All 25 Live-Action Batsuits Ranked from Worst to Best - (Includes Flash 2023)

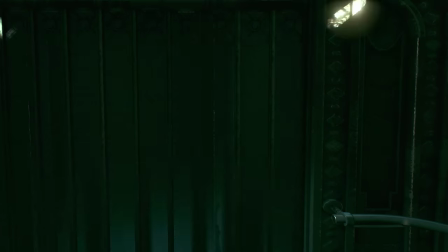The Keaton Batsuit was always very Neil Adams-y looking and paired with the blue and gray color scheme,
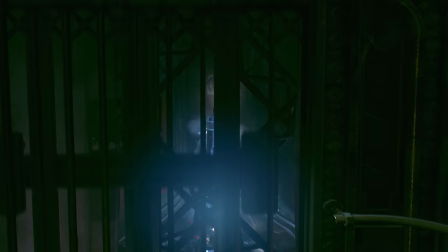it's a pure love letter to the neil adams era of batman we do
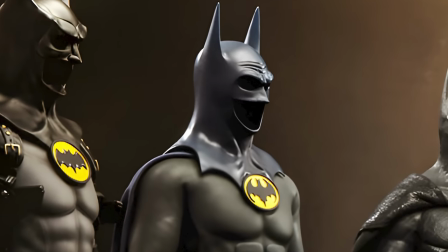unfortunately have the extra legs back on the bat emblem which it's what it is i could look past that but the
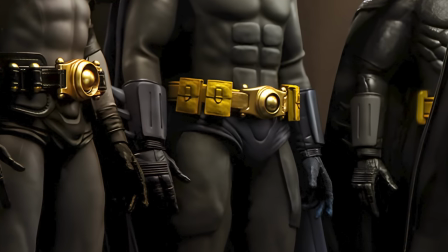utility belt has the big pouches on it which i love i love the big pouches on the utility belt just looks more practical than when they have the little
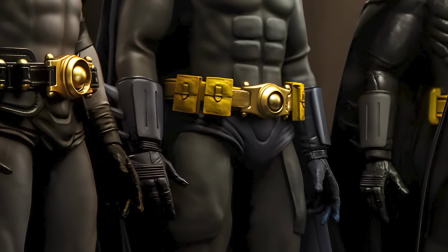capsules uh the only thing i find a little questionable i guess is the at first i thought he had these rippling abs but no
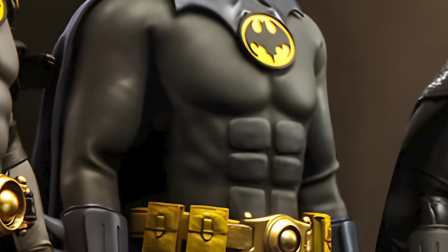they are squared off armor plates on the abs which is a lot better than the rubber muscles.
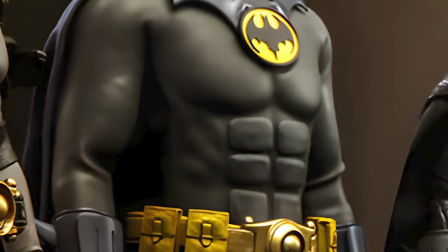I like how that looks. I like how there's very few lines or nodes going around like the arms or the chest.
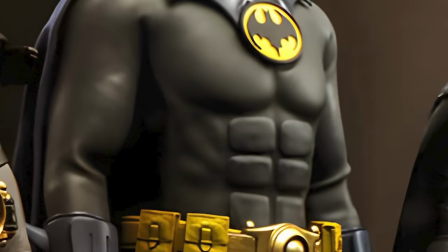It looks very clean. Really nice. He's got the trunks. Okay.
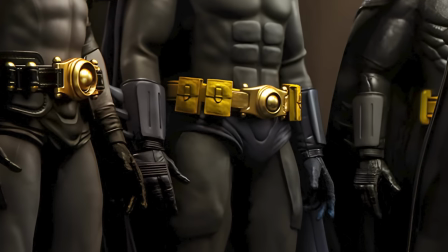Like I'm fine with Batman having trunks. You know, it's like a kind of a practical look that you'd have like an extra armor piece around where the cock is.
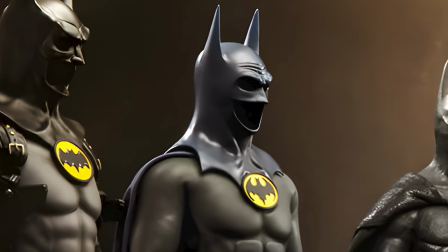And yeah, the cowl, it has these sort of eyebrows on it.
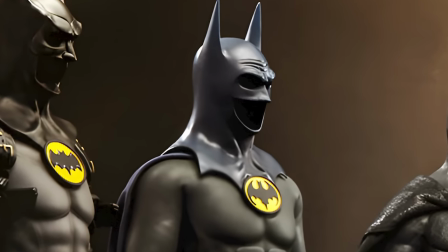It has these sort of like, you know, grimacing kind of forehead, which reminds me a lot of the Alex Ross Batman, the way he paints Batman's cow.
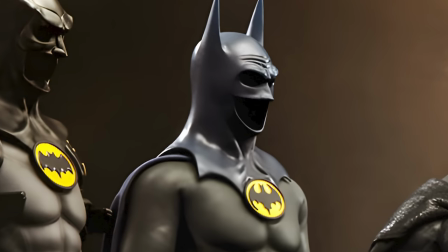This is it. This is just comic book Batman. This is the Batman I grew up with. Neil Adams Batman.
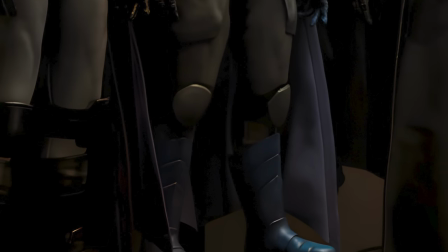And it's so good to just even see it at all, even if it's just in the background. But what a shame we're not actually going to see him wear this.
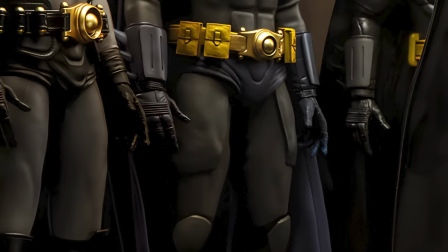I'm really hoping that DCU Batman under the James Gunn universe will have a gray and blue color scheme.
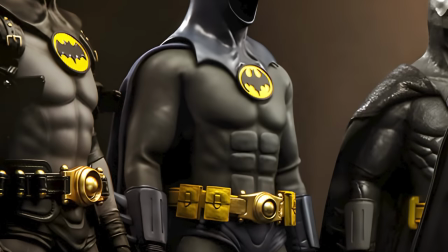Because it works, you can't say it doesn't work. It absolutely does. This is Batman as I always imagined him as a little kid.
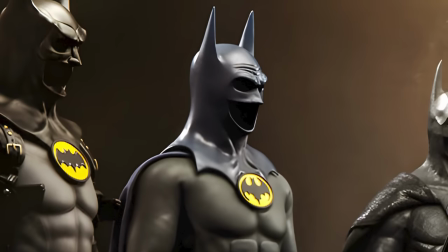Now the original plan for like Walter Hamada's DC universe was going to be that Michael Keaton
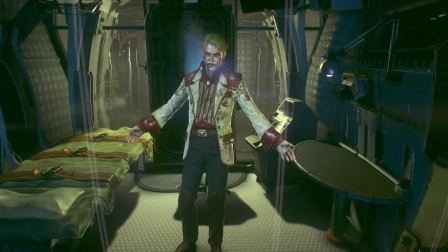would take up the reins as the main Batman of the universe and if they were gonna do that I would love to see him in this suit.
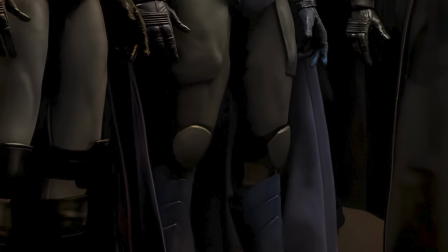I think like the main Batman should always have the most classic suit you can kind of get or be the most archetypal Batman that you can get.
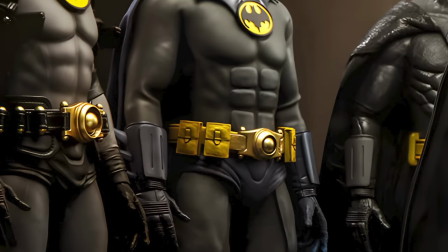This suit would have been perfect for that. They were gonna have him in the all black again.
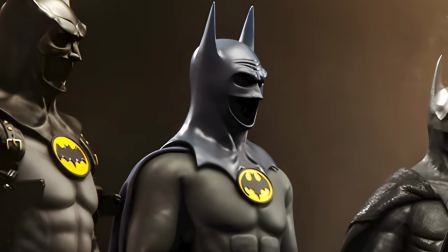They were gonna keep the suit that they're keeping as his main suit in the flash but this here oh god oh lordy and in at number one is
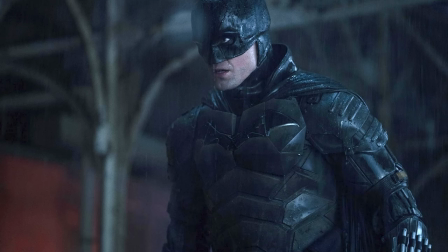the suit worn by robert pattinson in the batman now i mentioned earlier that i love homemade looking suits things that look like they've been sourced
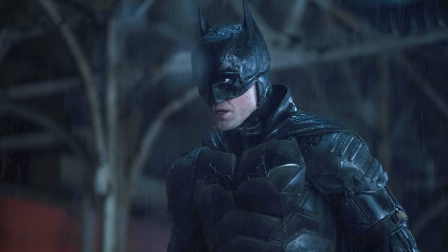from actual things and yes this has the look of military combats paired with that sort of batman-y look it is a suit
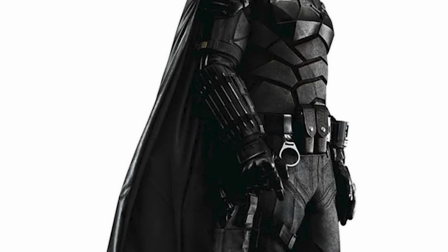that tells a story such as like how the combat pants kind of lace up at the sides how the armor of the bat suit looks like it's been sourced from
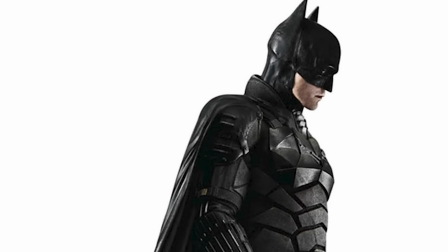elsewhere. The belt looks like a very military belt. And then the cowl looks like something that's been stitched together by Bruce himself out of leather.
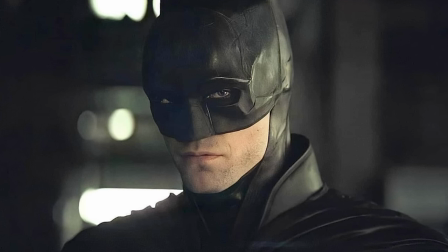And then you'd obviously have like metal plating underneath it because that thing is bulletproof.
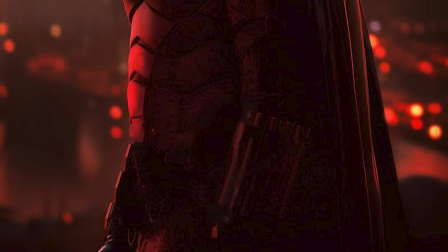But everything about this looks functional from the piping on his gauntlets to his utility belt to how
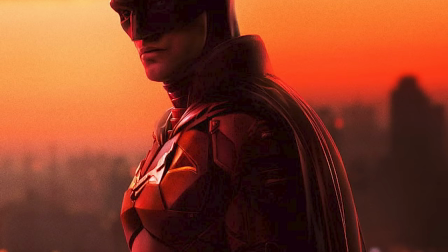the bat symbol on his chest is a device that he can take out and it can work as like a knife for cutting things like rope and stuff,
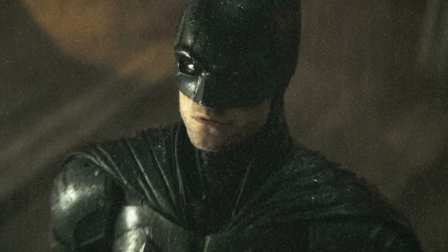not for cutting humans. Batman wouldn't do that. I love the very human look about the cowl this time.
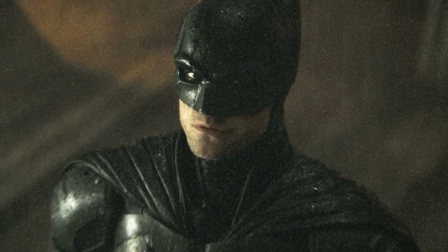He doesn't have those scowling eyebrows or that animalistic look of like Nolan's Batman or Snyder's Batman.
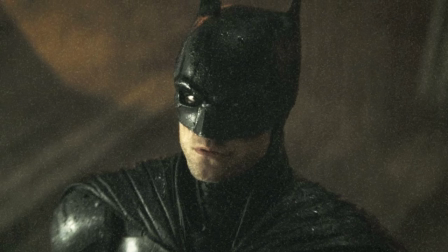It's a much more relaxed looking face, but it's also very skull-like as well. It's no secret that they also took some inspiration from the Adam West cowl.
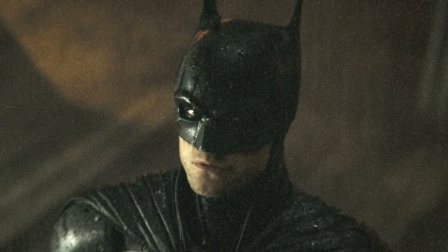And like I said, yes, that's a design that works really well when modernized.
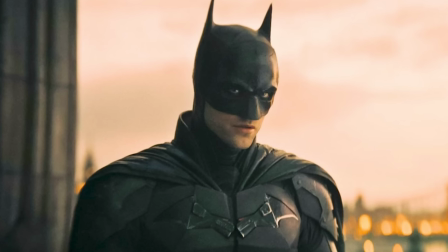I also love how like to make the Batman silhouette rather than having this big chunky neck, he's got a collar that goes around the neck instead.
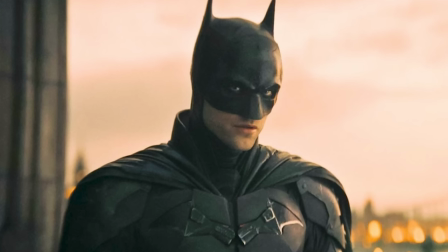This is something that definitely would have helped the look of the Nolan suits I think like if you're gonna go for a nice moveable neck and it's more
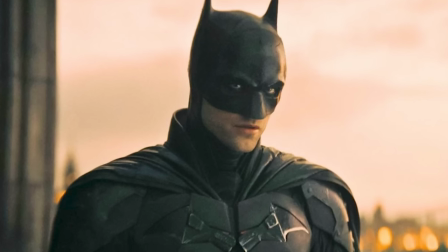thin I think you should have like a collar there to still give him that imposing Batman look But I also just love the versatility of
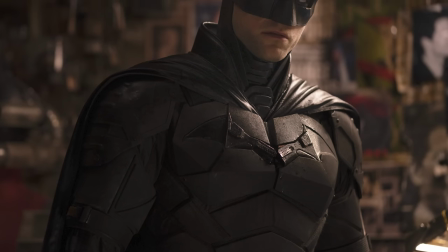this bat suit as well It can showcase a more vulnerable looking Batman while still being Convincing as this tower of power
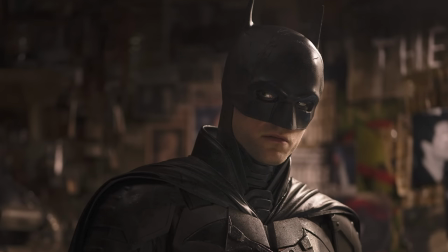that Batman is this imposing figure It's a suit that allows Matt Reeves and Robert Pattinson to do a lot of different things with this Batman.
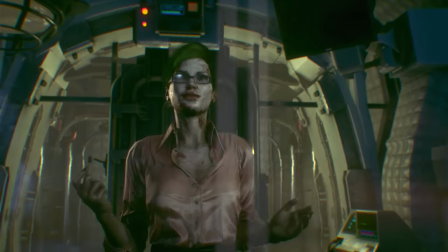I said earlier that the less armor Batman has, the more intimidating he is from a perspective of like,
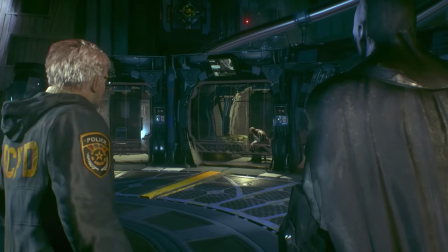yeah, he doesn't need the armor, he's a very competent brawler. And this is definitely a more armored Batman, but that's kind of what it's supposed to be.
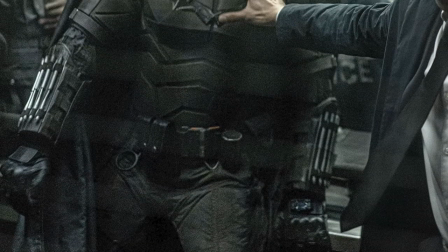This is Batman in his early years as an unrefined Batman. That's kind of the appeal of the Robert Pattinson Batman.